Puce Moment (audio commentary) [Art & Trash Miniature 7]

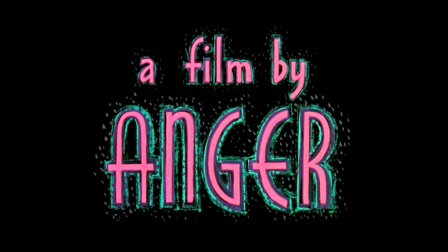Hello, and welcome to this audio commentary for Kenneth Anger's Puce Moment.
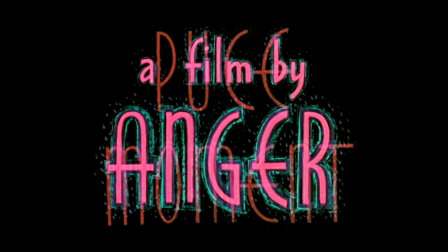I'm Stephen Brumer of Art and Trash. Filmed in 1949, released in this form in 1970,
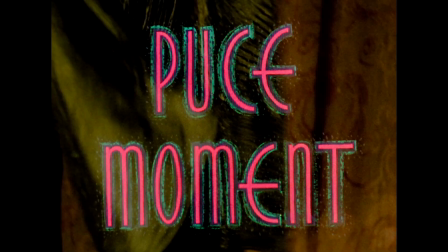Puce Moment was conceived as a kind of proof of concept for a feature-length project that Anger was developing at the time,
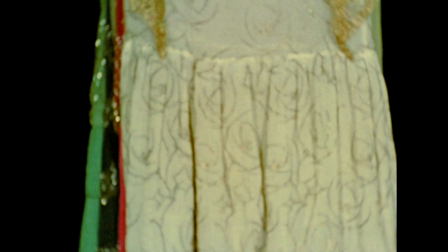which would have been called Puce Women. What might Puce Women have been?
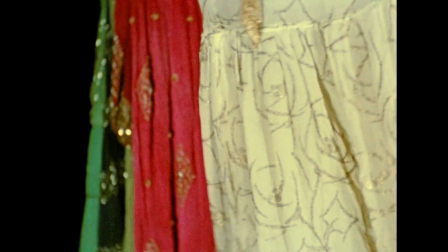According to Anger, it was intended as an ode to the fading image of the silent film goddess,
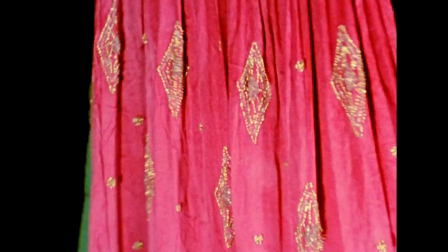taking the form of an episodic tour of symbolic women, each representing a different part of the day.
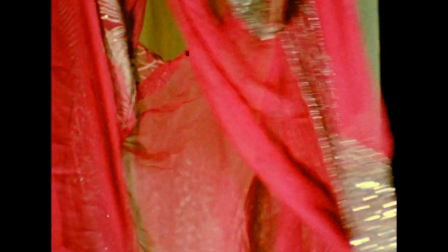This episode is inspired, in a sense, by these glamorous vintage dresses that once belonged to the filmmaker's grandmother,
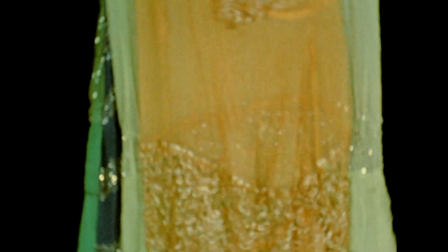who had been a costume designer for the stars of that silent world,
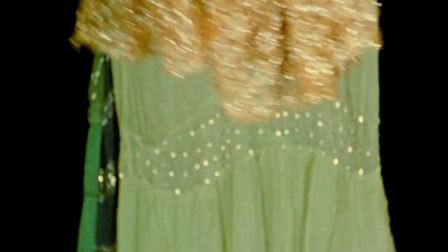that lavish epic that would come to loom so large in Anger's broader project through his multi-volume history of the perversity and
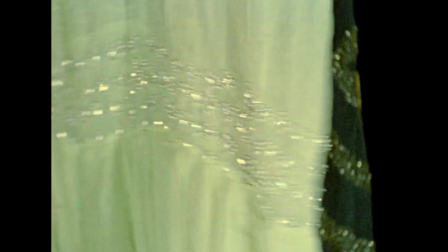indulgence of the movie business, Hollywood Babylon,
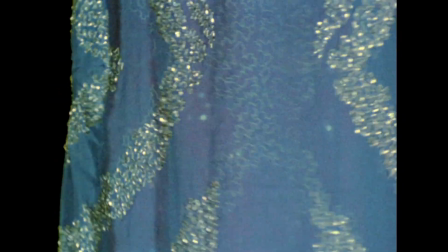an extraordinary imaginative work of yellow journalism, fact-checked via telepathy.
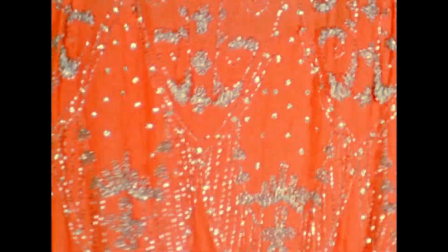We spend the opening minutes with these dresses, shaken and tossed aside by an unseen hand, as if moving of their own volition.
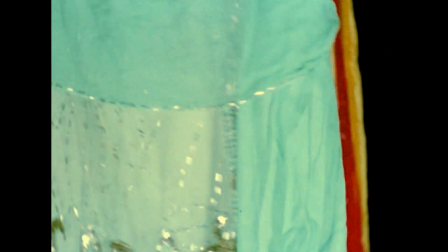This is a clue that Puce Moment is a kind of ghost story, an act of animating the beautiful things of the past in vivid color.
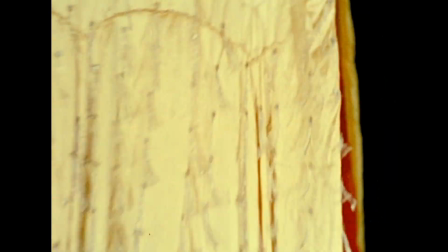As to the vividness of that color, note that Puce Moment was shot by Curtis Harrington,
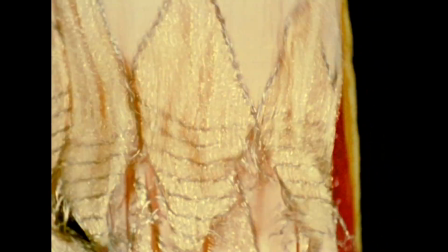another young queer Los Angeles experimental filmmaker of the era whose own work at the time was primarily black and white,
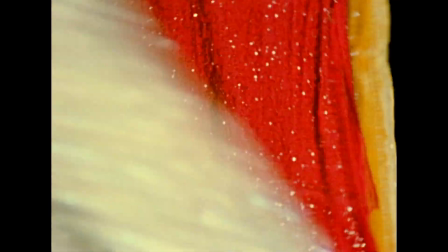but who also shot rich, luminous color films with esoteric themes, like The Assignation and The Wormwood Star,
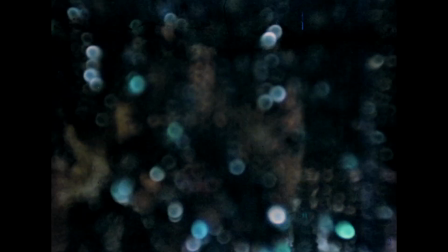before turning away from experimental filmmaking to pursue commercial genre cinema.
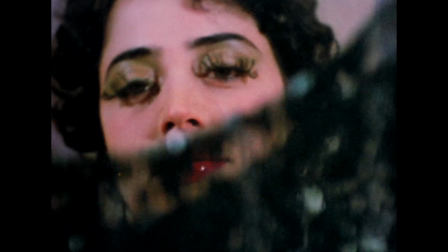Like other films that Anger made at that time, for example Fireworks made just two years prior,
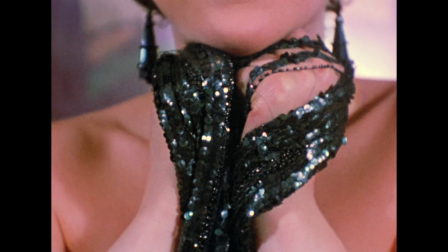one can take this simple sequence as a kind of psychic event,
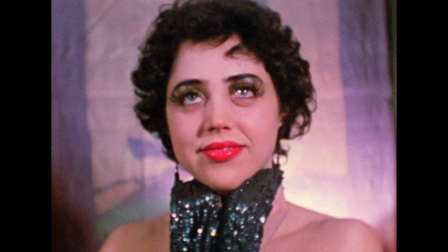pivoting around the figure of a glamorous flapper who seems to have stepped out of the dance halls of the 1920s,
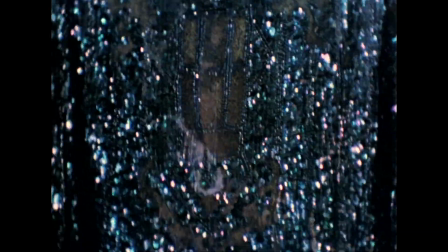or for that matter, out of a myth, and into a cloistered world of enhanced sensuality,
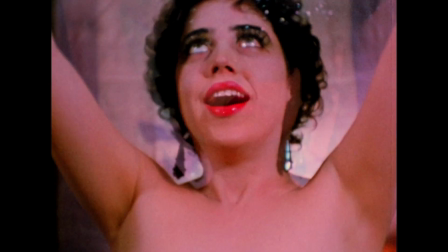cut with cheap tinsel, hard baubles, and soft satin.
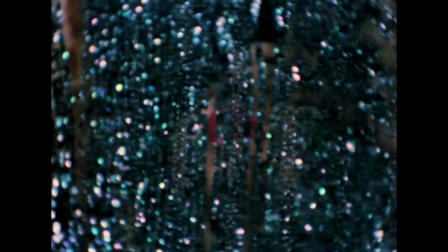When we first see Yvonne Marquis, the puce woman, she appears as if revealed by this tunnel of outfits.
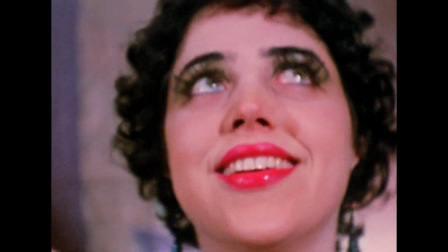The frock she's selected she lifts,
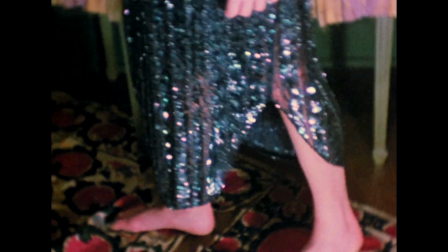but her eyes and its movement as it comes down onto her suggest again the operations of a supernatural force.
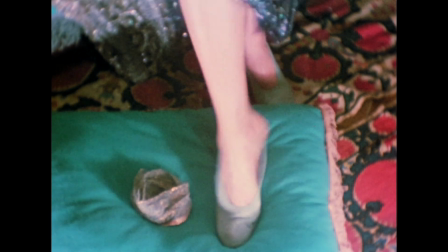Though anger would move on from the project, this sketch as it was in 1949 wasn't yet abandoned.
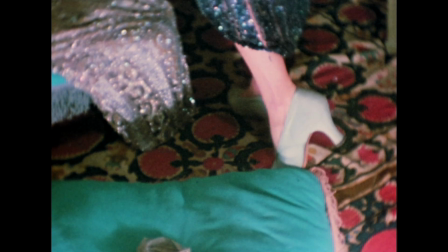Like other films of angers, it would have a long incubation,
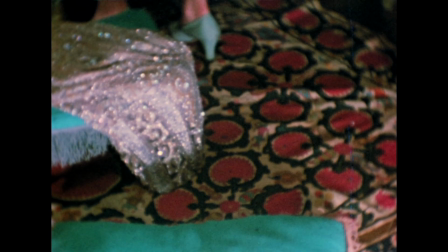and the version that circulates has a soundtrack of psychedelic rock recorded 20 years later,
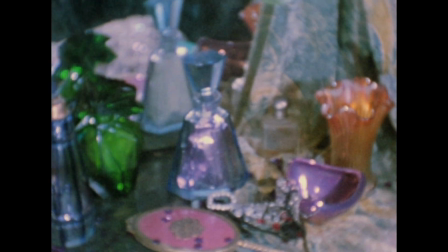in 1970, songs written by Jonathan Halper that impose on these scenes a further degree of anachronism.
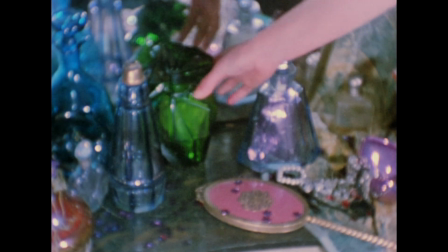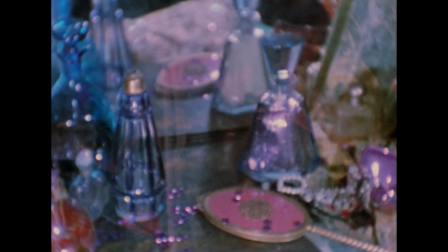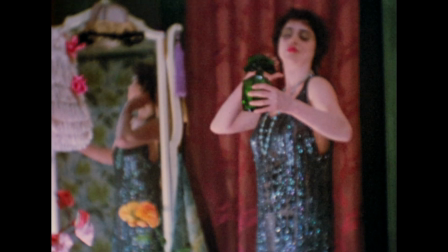The film becomes a tunnel of eras.
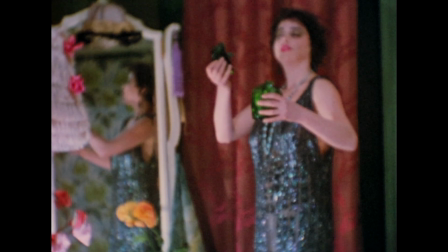A sound particular to 1970 accompanies images of even-then-old Hollywood, not yet decaying in 1949,
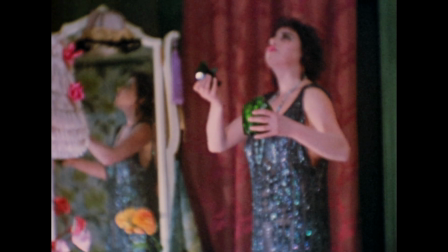occupied by a ghost of the jazz age, this wondrous wide-eyed starlet, preparing, by the magic of her parlor,
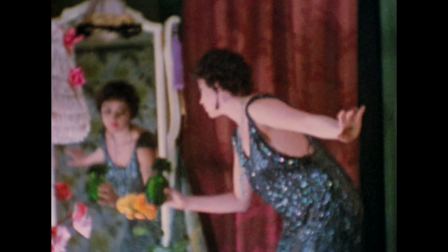to take her borzois for a walk, Borzois being creatures of speed, but also cherished icons of aristocratic decadence,
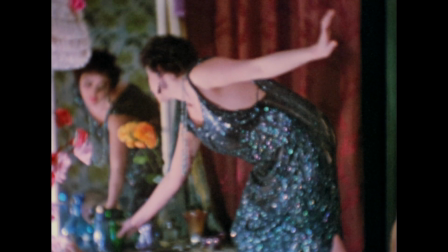dogs whose otherworldly elegance made them popular with the Tsars.
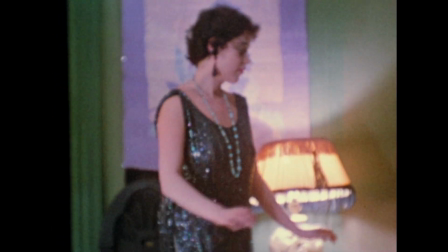Yvonne Marquis was Anger's cousin. This is her only screen appearance. She moved to Mexico not long after the film was made.
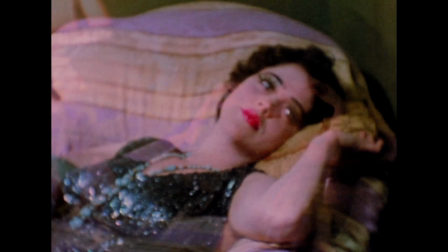Pugh's moment is more than anachronism.